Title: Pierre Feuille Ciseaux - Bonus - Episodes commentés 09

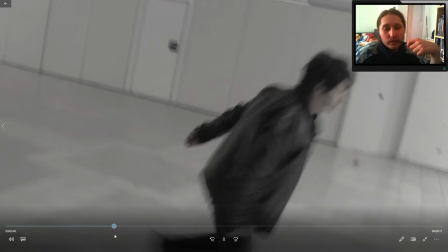28:52 Si je devais refaire le montage, je le ferais probablement différemment, mais je sais pas comment différemment, parce que le montage... Bah, disons que j'ai beaucoup d'éléments et il faut que je choisisse, quoi. Et choisir, c'est éliminer. Donc j'ai éliminé ça, mais...
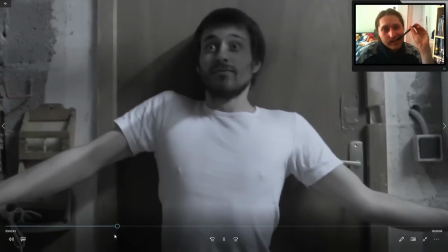29:06 Ouvre cette porte, espèce de lâche! Ouvre-moi, espèce de
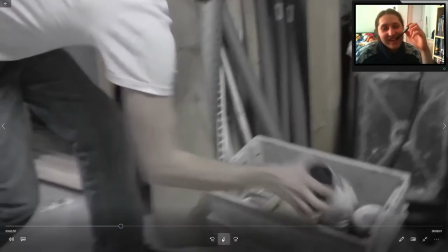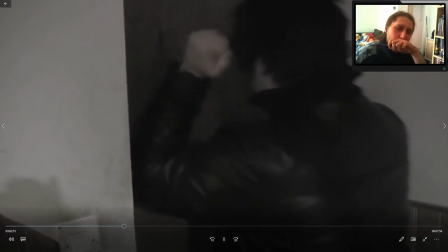29:17 lâche! Ouvre cette porte, espèce de lâche!
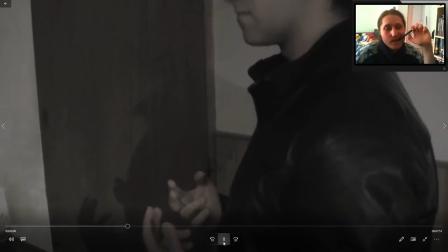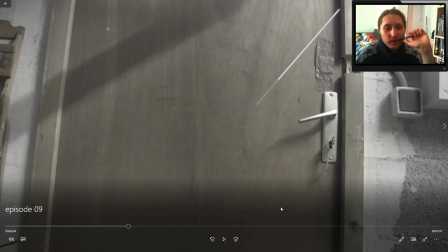29:28 À peu près 8 heures. Ouais, 8 heures pour cet effet spécial à la con. Ou 4 heures, je sais plus, mais voilà, plusieurs heures.
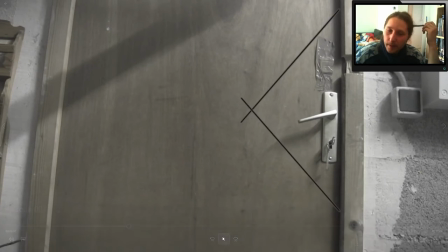29:35 Je vais décrire. Alors ça va, c'était pas dur. Là, il y a deux enculeries. Deux et demi.
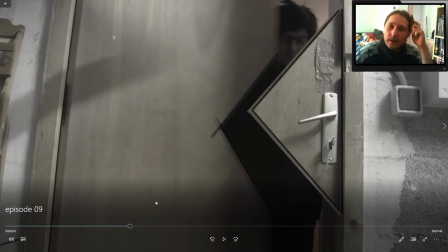29:44 Oups. La première, c'est que là, il a fallu créer de l'épaisseur. Donc en fait, j'ai pris un morceau de porte que j'ai mis là. pour donner de l'épaisseur, sinon c'était en deux dimensions, c'était pas crédible. Et la deuxième enculerie, c'est, je crois qu'on le voit bien là, mais regardez, là en fait, concrètement, il a fallu que je dessine par-dessus ça.
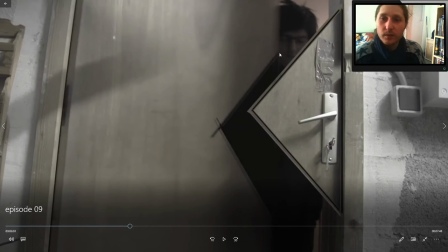30:02 Et là, ça se voit, regardez, ça s'arrête net. Là, ça se voit très précisément si on regarde bien cette partie. Là, il est censé y avoir son visage et pourtant ça s'arrête net. Et l'avantage que j'ai remarqué au moment de créer l'effet spécial, c'est qu'il était majoritairement noir. Il était habillé de noir. Donc je dis, je vais mettre du noir, comme si c'était son manteau qu'on voyait derrière.
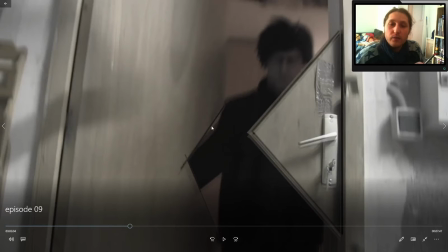30:21 Et on n'y voit que du feu et ça passe. Et puis là, après, là, j'ai découpé sa main. Donc ça, c'est un calque noir avec sa main. Donc là, regardez, c'est... Non, on verra pas, mais dans l'idée, c'est je l'ai dessiné, hein, j'ai découpé un truc qui ressemblait vaguement à sa main. Et là, pareil, j'ai pris un morceau de porte et je l'ai dessiné ici.
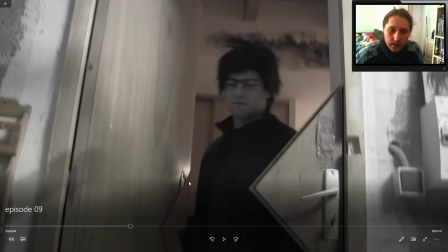30:36 Voilà, regardez, là, on le voit bien, hein, j'ai dessiné vaguement du noir. Mais voilà, je suis assez fier du résultat, je le trouve vachement propre. Après, il a fallu faire tomber la porte hein, en image fixe. Il a fallu aussi que je la décale frame par frame.
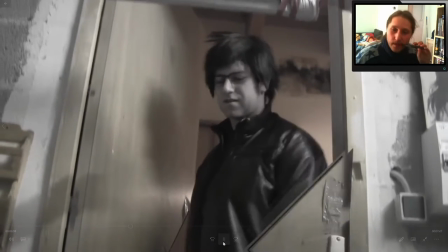30:49 Bref, c'était très long, mais je suis assez fier du résultat.
Chérie, je suis rentré.
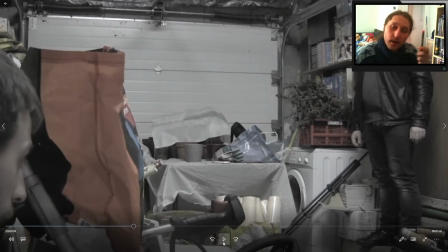30:57 Ça m'a fait penser à Shining. C'est pas ce qu'il dit dans Shining. À l'époque, je croyais que c'était ce qu'il disait, mais en fait, c'est pas du tout ce qu'il dit. Mais c'est ce que les gens croient qu'ils disent. Et du coup, ça a rapport à l'effet Mandela, mais bon, enfin, un truc idiot. Mais voilà, dans l'idée, tout le monde croyait que c'est ce qu'il disait.
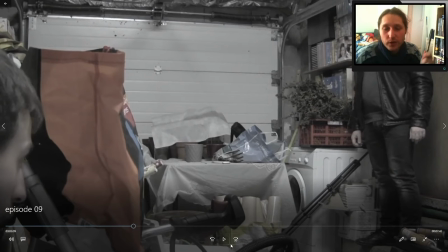31:11 Je croyais aussi, j'ai mis ça et je trouvais ça drôle.
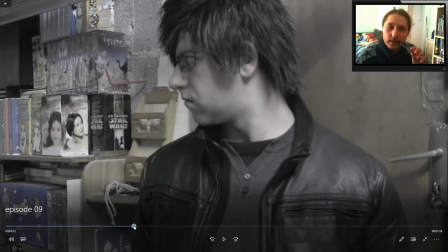31:16 Ah, ça, c'est un détail, mais en fait, j'ai passé la scène à l'envers parce que je voulais qu'il regarde dans cette direction en fait.
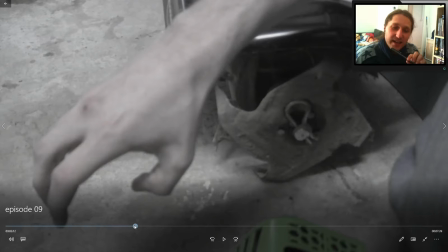31:25 Ça donne un petit côté flippant psychopathe et ça marche bien.
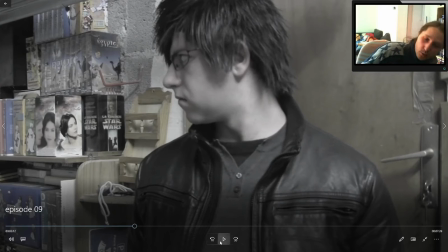31:31 Mais ça, c'est une bonne astuce. Si vous voulez mettre un côté flippant psychopathe ou mort-vivant ou n'importe quoi, vous filmez un truc à l'envers. Enfin, vous demandez à la personne de jouer à l'envers et vous le filmez et vous passez le truc à l'envers et ça passe. Là, parce que là, il tourne vraiment la tête de façon pas naturelle, quoi.
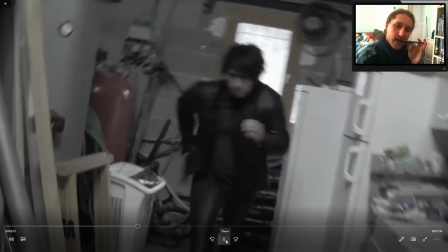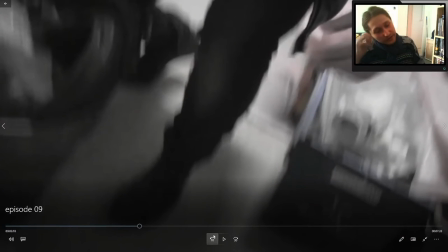31:50 Dans l'idée, en fait, pour ce combat...
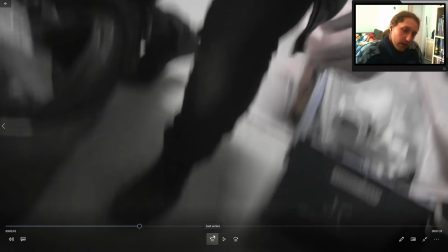31:54 je voulais qu'il s'en sorte, Olivier. C'était ma ligne de conduite. Là, en l'occurrence, c'est Olivier ne doit pas mourir maintenant parce qu'il connaît ses pas parce que je voulais qu'il survive, mais parce qu'il connaît ses capacités.
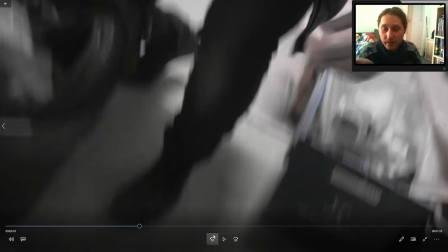32:09 Parce que ce personnage, je l'imaginais plus loin dans le film. En fait, s'il mourait là, c'était dommage. Mais surtout, je connais ses capacités. Lui-même les connaît et il sait de quoi il est auto-capable, à savoir pas grand-chose. Mais il va essayer de s'en servir un maximum pour gagner ce combat.
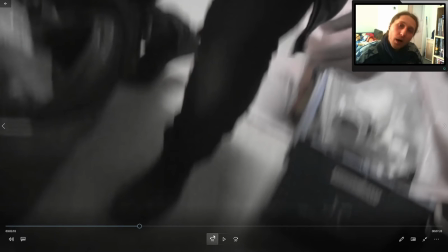32:24 Et je me dis, mais comment il peut gagner? Bah, la réponse est qu'il peut pas, en fait. La seule chose qu'il peut faire, c'est gagner du temps sur ce mec sanguin,
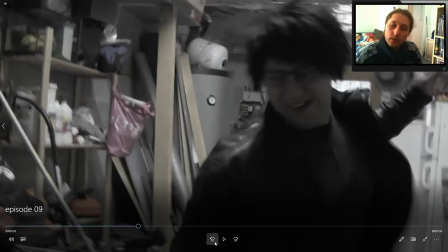32:31 psychopathe, qui réfléchit pas et qui fonce dans le tas. Et c'est dans cette optique que j'ai réussi à écrire tout un combat, en fait, où il gagne du temps.
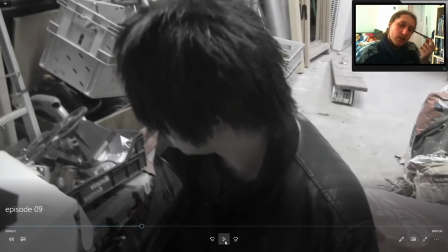32:43 Petit fail de ma part, j'avais oublié l'oublier à la canette, mais bon, ça, on s'en fiche.
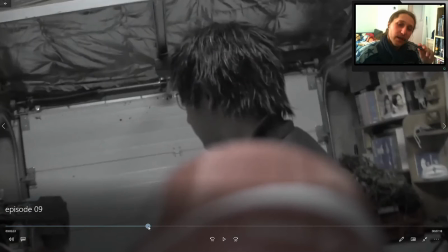32:58 Pour l'anecdote, il lui a vraiment lancé sur la tronche, hein, et puis sur le nez, et ça lui a fait un petit peu mal. Hein, on visait pas le nez spécialement, c'est pas de peau pour le coup,
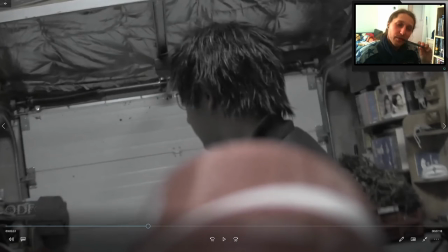33:07 mais on lui a vraiment lancé sur la gueule.
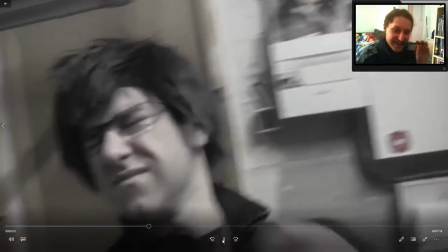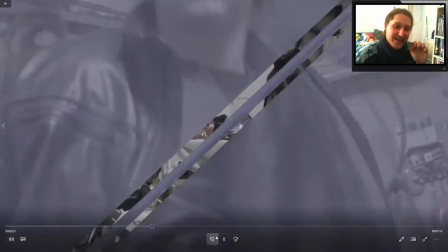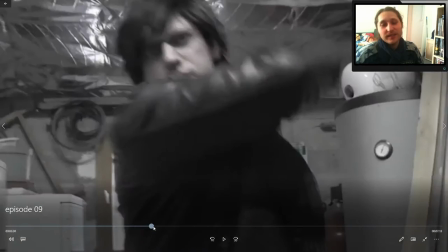33:18 À la base, ça aussi, c'était censé être un tout petit peu différent.
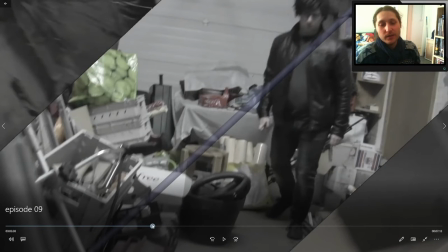33:20 À la base, il était pas censé y avoir de trucs en arrière-plan, mais on était censé voir... il était censé avoir du noir au milieu,
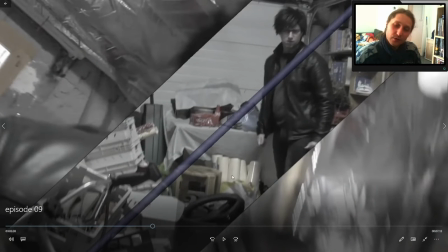33:27 et l'image qui continuait, on voyait les deux morceaux de la canette. Le problème, c'est que c'était pas raccord, parce qu'il avait tourné la tête sur une image et pas sur l'autre, et donc ça marchait pas. Mais, et puis ça rajoutait beaucoup de confusion, et je voyais pas comment faire la transition suivante, mais voilà, je me suis bien marré sur ce passage.
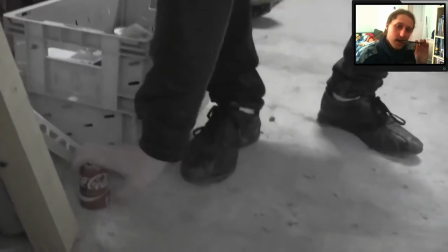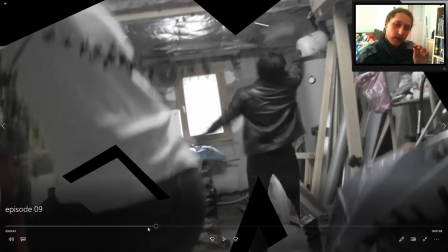33:48 Toujours avec le soin apporté tout particulièrement sur la musique, hein. Là ça gagne du temps, c'est smooth, là c'est stressant, c'est vivant.
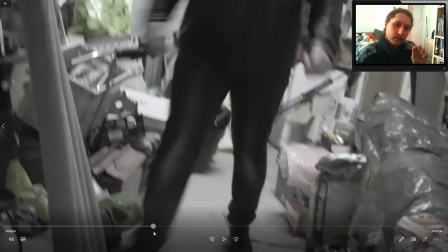33:57 Là, il commence à s'énerver, à tout attaquer, ça redevient un petit peu vivant. Là, je me suis amusé.
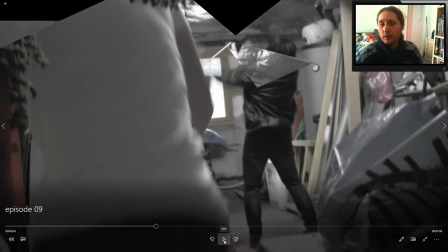34:04 Voilà, bêtement, je me suis amusé. Il n'y avait aucune justification. Je me suis dit, allez, vas-y, on se marre. Il découpe l'écran pour montrer qu'il est bien vénère.
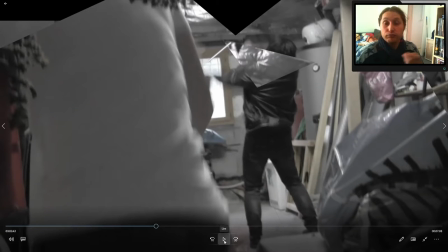34:10 Voilà, quoi, c'est...
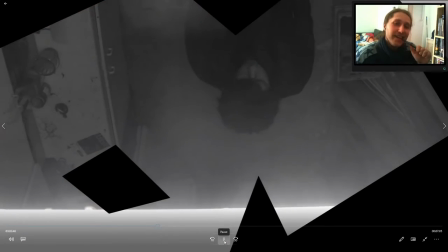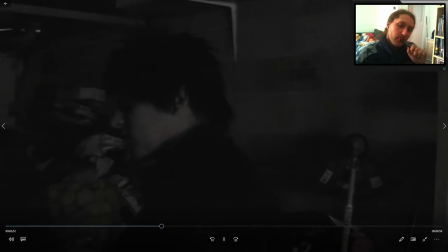34:18 On va voir si tu t'en sors aussi bien pour viser maintenant que tu es dans le noir. Je vais te trouver.
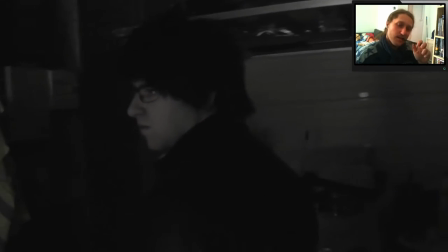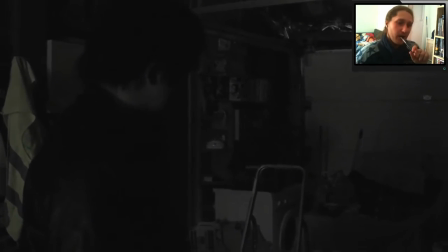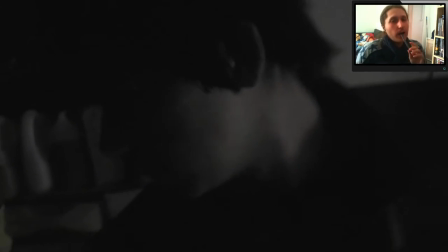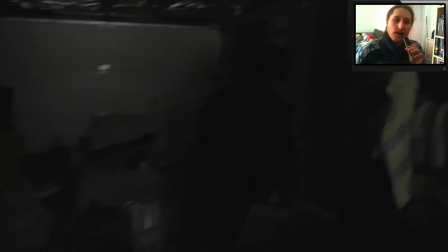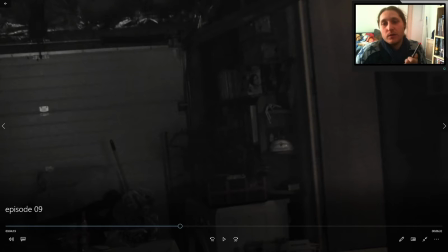34:48 Et là, le combat qui va changer drastiquement, puisque, enfin l'ambiance du combat, puisque là, ça va être un combat contre deux autres personnes. Et encore une fois, la musique change. Voilà, c'était juste la parenthèse pour dire ça.
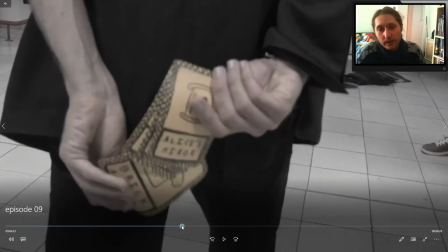35:01 Ça, c'est le détail à la con. C'est des trucs qui reviendront jamais dans le film, qui ne sont pas expliqués. Je me suis dit, ok, comment il se bat, Gamma?
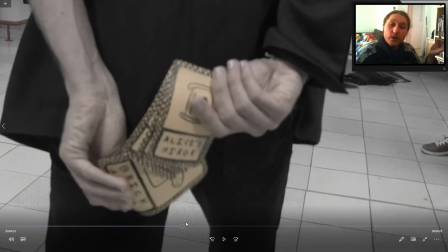35:09 Lui, c'est le maître des jeux. Et comment tu te bats? Et puis Stéphane, lui, c'est plutôt corps à corps et du genre à téléporter un truc dans son poing pour faire baramine, quoi. Et donc j'ai réfléchi, mais comment ils se battent? Et du coup, ça a donné ça. Voilà, j'en suis assez content.
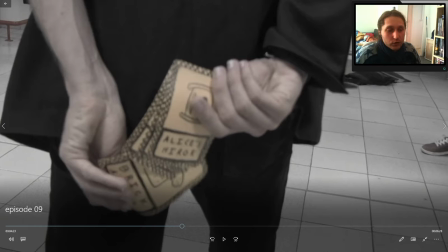35:24 Et puis encore une fois, ça rajoute un élément mystérieux, tu vois. C'est un jeu pour lui. Dès lors que c'est un jeu, ça fonctionne.
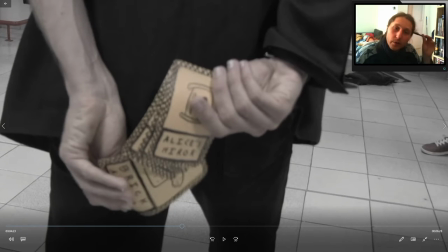35:31 C'est des cartes à jouer qu'il a fabriquées. Voilà, quoi.
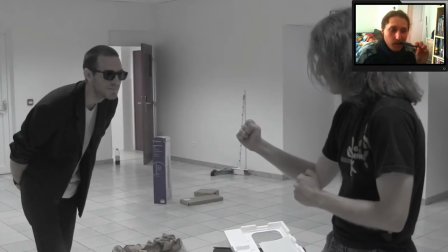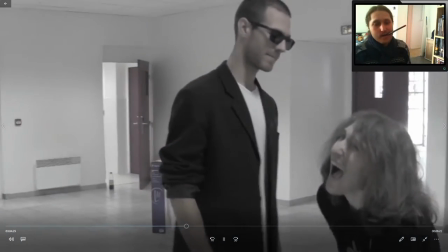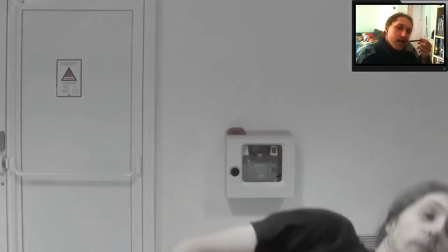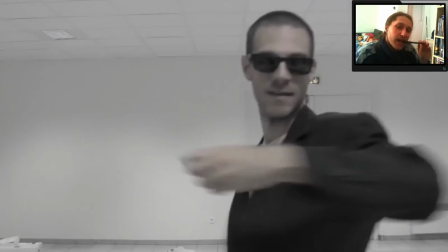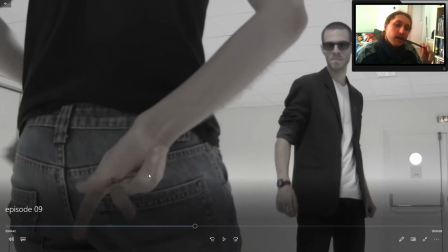35:54 Préparation.
Là, on en apprend sur. Regardez comme je suis avec la main.
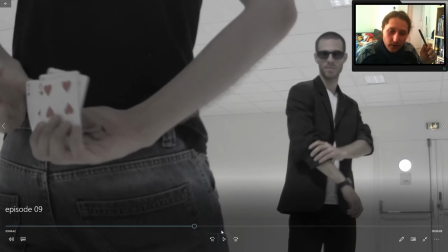35:59 Là, c'est pour bien montrer aux spectateurs que ça m'a blessé de faire ça.
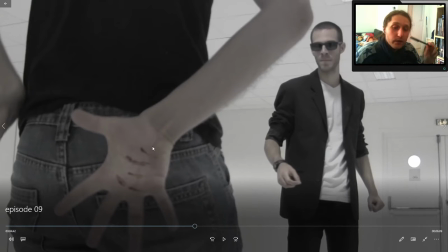36:06 Si je téléporte un objet qui est en mouvement, il finit son mouvement dans ma main. Voilà.
Préparation.
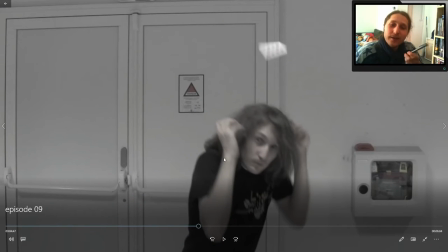36:15 Miroir d'Alice.
Alors, ça, c'était très drôle. On s'est beaucoup marré parce qu'en fait, à la base, la personne me lançait une carte.
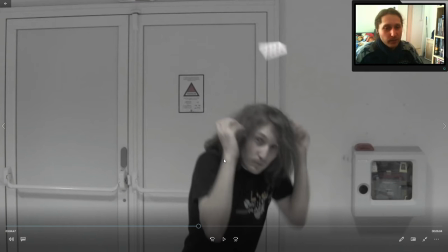36:24 Et ça marchait pas bien. On donnait pas l'impression que j'étais submergé par des cartes attaques. Donc là, pour obtenir cette scène, on m'en a lancé trois. Et il y a une des scènes, on dirait que je me fais attaquer par un distributeur de billets.
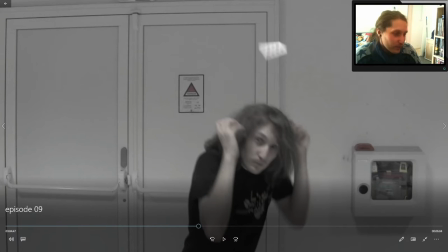36:37 Je sais pas si je suis capable de la. Je vais la trouver, de toute façon, le truc il est ouvert avec déjà toutes les miniatures.
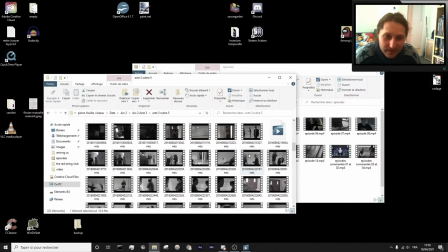36:42 Elle est quelque part, mais ça fait un peu pitié, c'est marrant du coup.
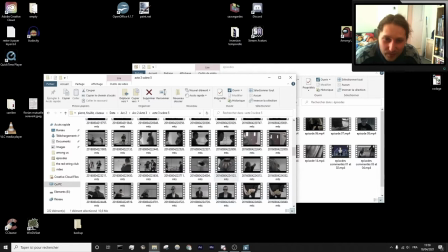36:48 Alors, c'est où? Ça doit être dans les premières. Ah oui, je téléportais un truc dans ma main pour faire Baramine. Donc là, c'est les cartes. Ok, donc là, c'est les.
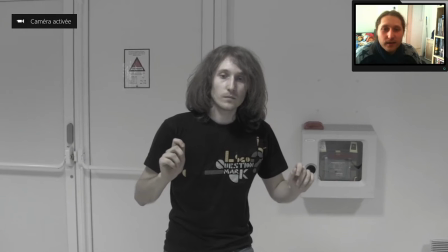37:01 Voilà, c'est peut-être ça. Non, c'est plus rapide.